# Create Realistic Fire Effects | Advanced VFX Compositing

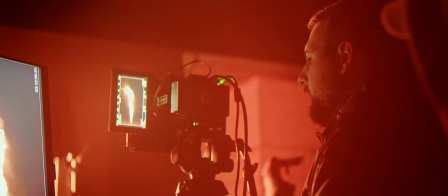These fire assets that I'm using here were shot at 96 frames per second, but due to the technical limitations of ProRes,
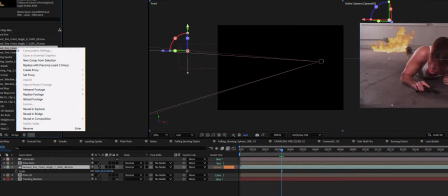they had to be delivered in 60 frames per second, which means we need to change the frame rate of the fire asset within our compositing software. The other issue we're going to run into is motion blur. Because these assets were designed to give flexibility across multiple frame rates, the trade-off is that you lose the motion blur for projects that are in lower frame rates, such as 23.976 or 30.
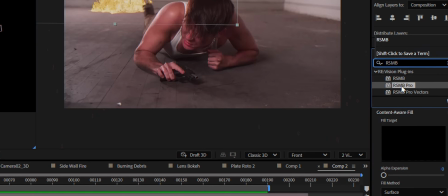So to fix this, we have to add motion blur back in.
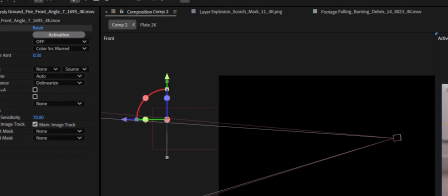To do this, I used RealSmart motion blur, but there are tools built into every major compositing software that can let you add motion blur back into your footage. your
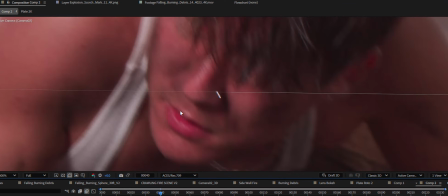plate probably has natural motion blur either from subject movements or from camera movements and either knowing what that shutter angle is or mimicking it
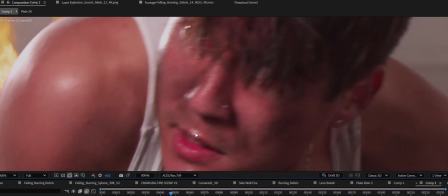as close as possible is really what's going to help you sell your fire composite within your scene. So now let's get into the layering that builds the perfect fire. And real fire composites are not just about dropping in fire footage. It's about building the fire from the ground up. Making sure to include environmental elements such as burn marks and charred
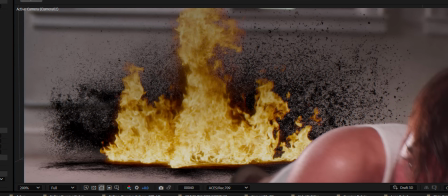textures and heat distortion and smoke and sparks will really help bring your fire to life and make it feel as though it does truly exist within that scene and you can find all of the different elements to build a perfect and complete fire at actionvfx.com as well as a variety of fires interacting with common objects such as window
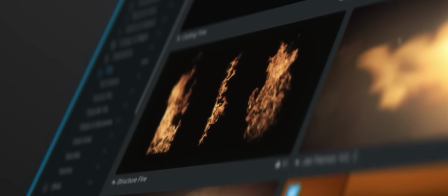fires and wall fires and ceiling fires and general structure fires big fires small fires even smaller fires,
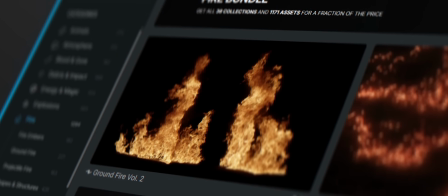candles, fire with debris, fire without debris, whatever your scene needs, it's there.
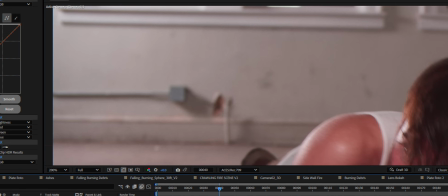Your first and base layer should always be your environmental effects from the heat. Whether it's burn marks or charred surfaces or heat damage, you need to add these in first. This is going to give you a basis of the scale of your fire and the intensity. Next comes our actual fire layer.
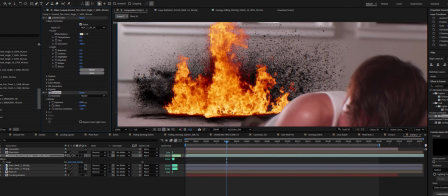Let's go ahead and get our fire added in. We're going to go ahead and set the exposure of the fire where it needs to be and do a little bit of color correction to make sure it looks
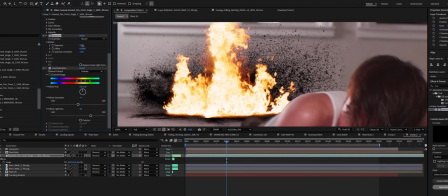realistic within this scene on top of that fire we would add our sparks layer and again check the frame rate of these because you're
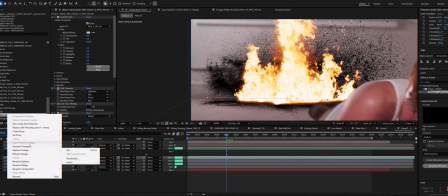going to need the speed of your sparks to match the speed of the rising of the fire especially at the base the sparks will slow down the
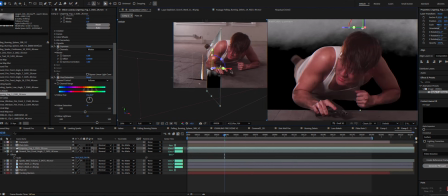longer they're alive and then we're going to add our atmospheric elements like smoke and fog now that we have all of the layers put together let's talk about blending them each layer needs to have the right blending mode. And there are two options that usually accomplish this.
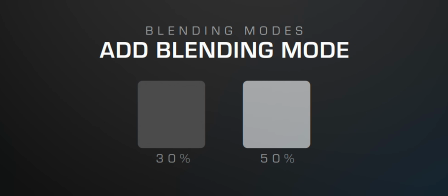Add and screen. Add literally adds the values of the pixels together.
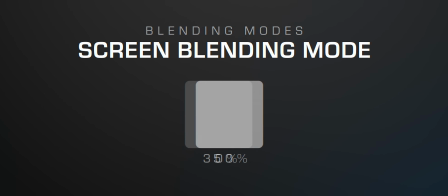Screen mode is more subtle and allows you to retain more of the details.
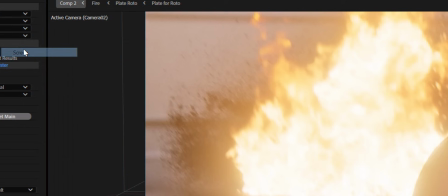The combined result of screen is brighter than both inputs, but never darker than the other.
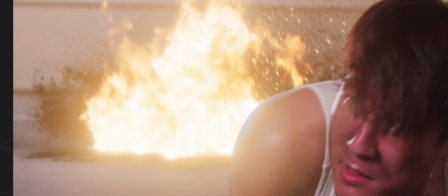For fire, I usually recommend going with add mode because it is a light source in and of itself. So it is going to be adding light to the environment. Now let's talk about the environmental effects that will really help sell the illusion. Most compositors when adding fire to a dark environment are very quick to add glow, and that's not wrong. Fire can glow in a scene for one of two reasons, optical glow and environmental glow.
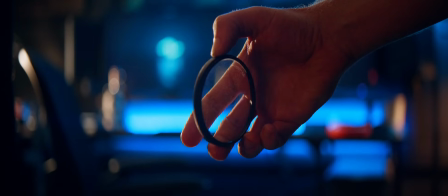Optical glow comes from either filters used in front of the lens or optical imperfections within the lens itself.
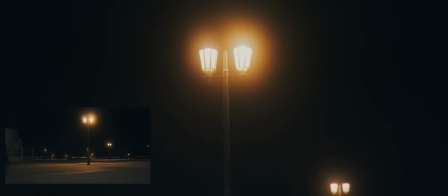These optical glows are called halations, and they're usually very small glows that have a very short fall off.
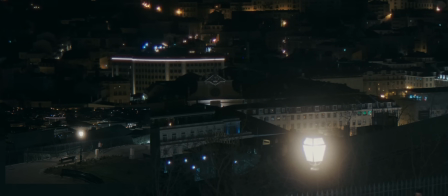You can see if your scene needs any halation glow by looking at other bright highlights within the scene. And the other reason fire glows is environmental glow. This is from what I like to call dirty air.
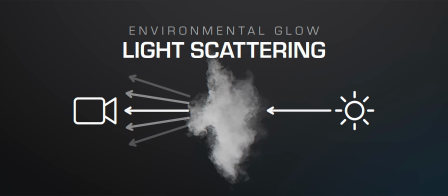Whether it's smoke or fog or dust particles, whatever is going to be in the air that is going to scatter the light.
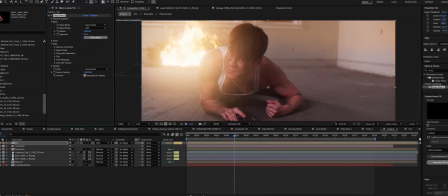And as a pro tip, whenever you're adding glow to your footage, get the glow to where you think it looks good and then back it off by about 50%.
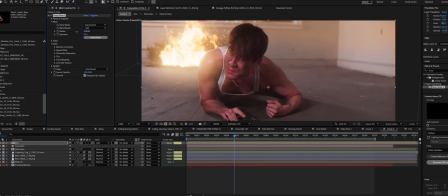We've all been there. I do it too. We over add the glow. We're either trying to make it look more cinematic or fix things like a bad roto, but really you're just going to make it look cheap if you overdo it. Don't use glow to fix the other issues within your scene. Actually fix the other issues.
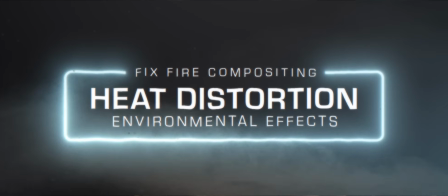Another thing to ensure that you add to your scene is heat distortion. I use and recommend heatwave from Maxon within the red giant suite. I swear on my mother that we're not being paid to recommend all of these different plugins. These are just the plugins that I use and I find useful that I believe you will benefit from as well.
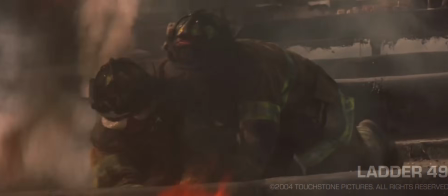To get the right amount of heat distortion, take a look at other scenes that have real fire in them and study the heat distortion. And now we're at the point where we're going to see the difference between amateur and professional compositing, and that is environmental lighting.
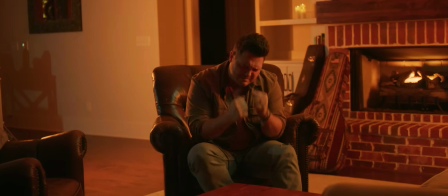Ideally on set, the scene was lit to simulate the fire and make your life really easy. But as VFX artists, we know that's not how it goes. So odds are you're going to have to create your own re-lighting. And re-lighting your subject and your scene realistically involves creating a normal map.
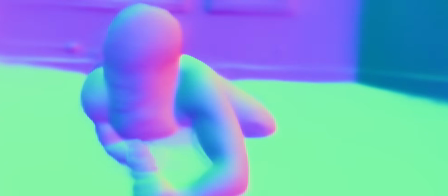A normal map creates three separate color channels. Green is for the y-axis.
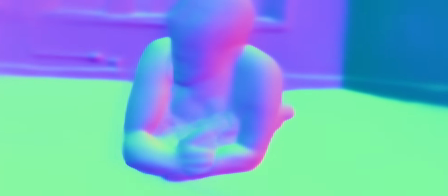Shapes that have depth on the top and the bottom. Red is for the x-axis. Shapes that have depth either on the right, right side, or the left side. And the blue channel is for the z-depth.
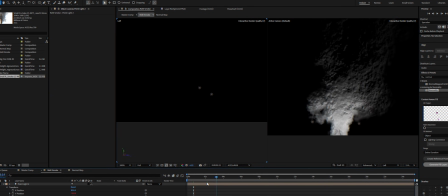Z-depth is really only useful when using an actual relighting plugin, so we're not going to worry about our z-depth within this.
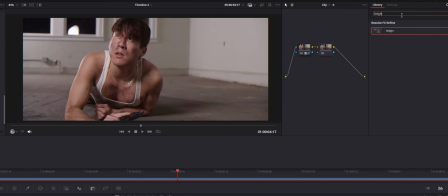To create the normal map, I'm using the studio version of DaVinci Resolve. It has a really great normal map generator built in to the relighting OFX plugin.
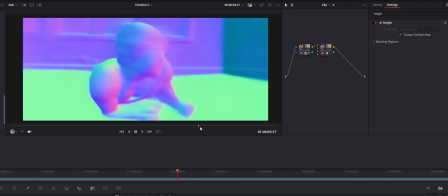Once you've created your normal map, we're going to need to separate our color channels.
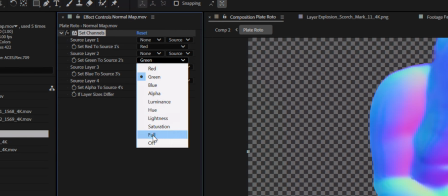Since this scene only has lighting on the left or right side of our subject, we're only going to focus on the red channels.
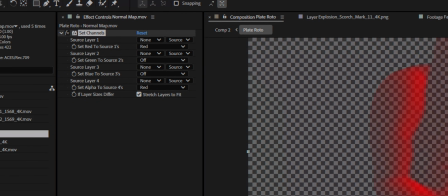We need to isolate the first red channel and then we need to set the fill to white.
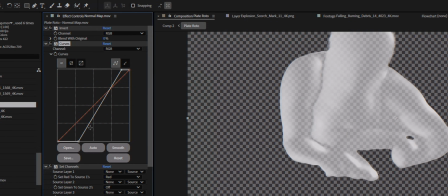And then we need to duplicate this and add an invert effect above our channel separation. This will now flip the side that is relighting our subject.
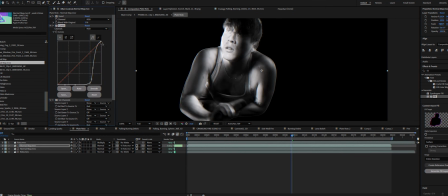We'll do a little bit of movie magic to refine the actual relighting and then we need to make it flicker like a fire so on both of our relightings
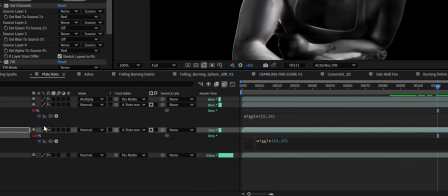we need to make the opacity flicker to do this in after effects i'm going to use an expression we want the fire to flicker
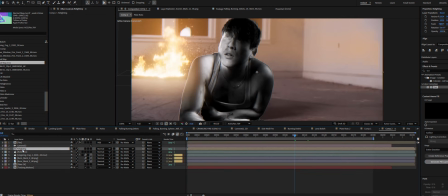frequently but not by a lot since these are big fires in our scene to blend it all together back over our footage we'll make the relighting orange and set the blending mode to add so now we need to add the atmospheric integration when it comes to building your atmosphere think of it in
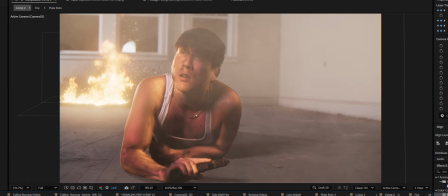three different layers Foreground for blending, mid-ground for the details, and background for the scale and intensity.
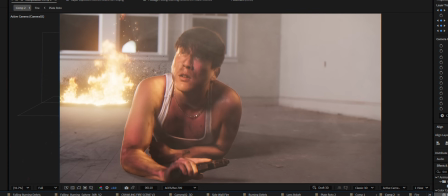We want our foreground atmosphere to really tie everything together. This will also help to hide some of the imperfections within our composite itself.
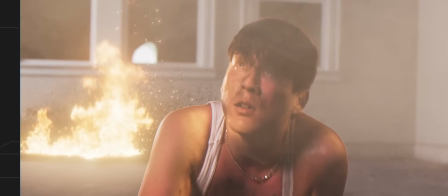For the mid-ground, we want to use elements that are very, very detailed to help sell the idea that it's real.
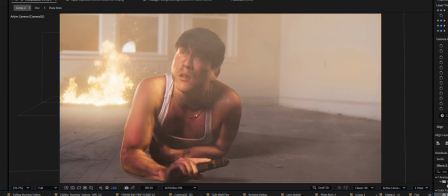And for the background, this is what needs to give it the depth and show just how extreme this scene is. Adding different elements together all throughout your atmosphere, whether it's smoke or fog or dust particles or sparks, will really help sell the illusion. And here's my little pro secret. Custom bokehs for out-of-focus areas.
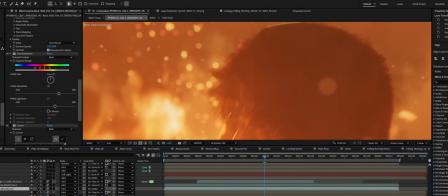Using a perfectly smooth or spherical bokeh really gives a digital look. Bokehs are imperfect, and you should do your best to match the lens's characteristics. You can also use this to tie scenes together from different lenses. Different lenses are chosen on set for different purposes. The leading lens of the film may be an anamorphic, but some of the scenes had to be shot spherical.
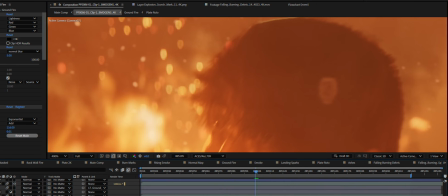So we're going to take this scene from spherical to anamorphic using a custom bokeh that I made. I created a bokeh that is intentionally imperfect because imperfection helps to break the illusion that this was added in later digitally.
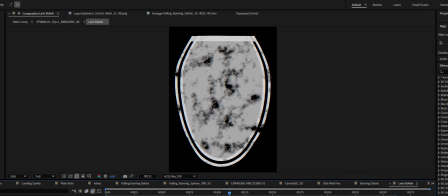The top of the bokeh is flat. There is a stark onion ring around the edges and the inside of the bokeh is very dirty as though there were a pro mist filter being used.
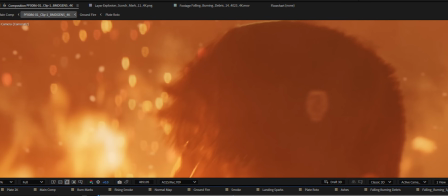It looks really stupid by itself, but once it's in the composite, it looks very organic.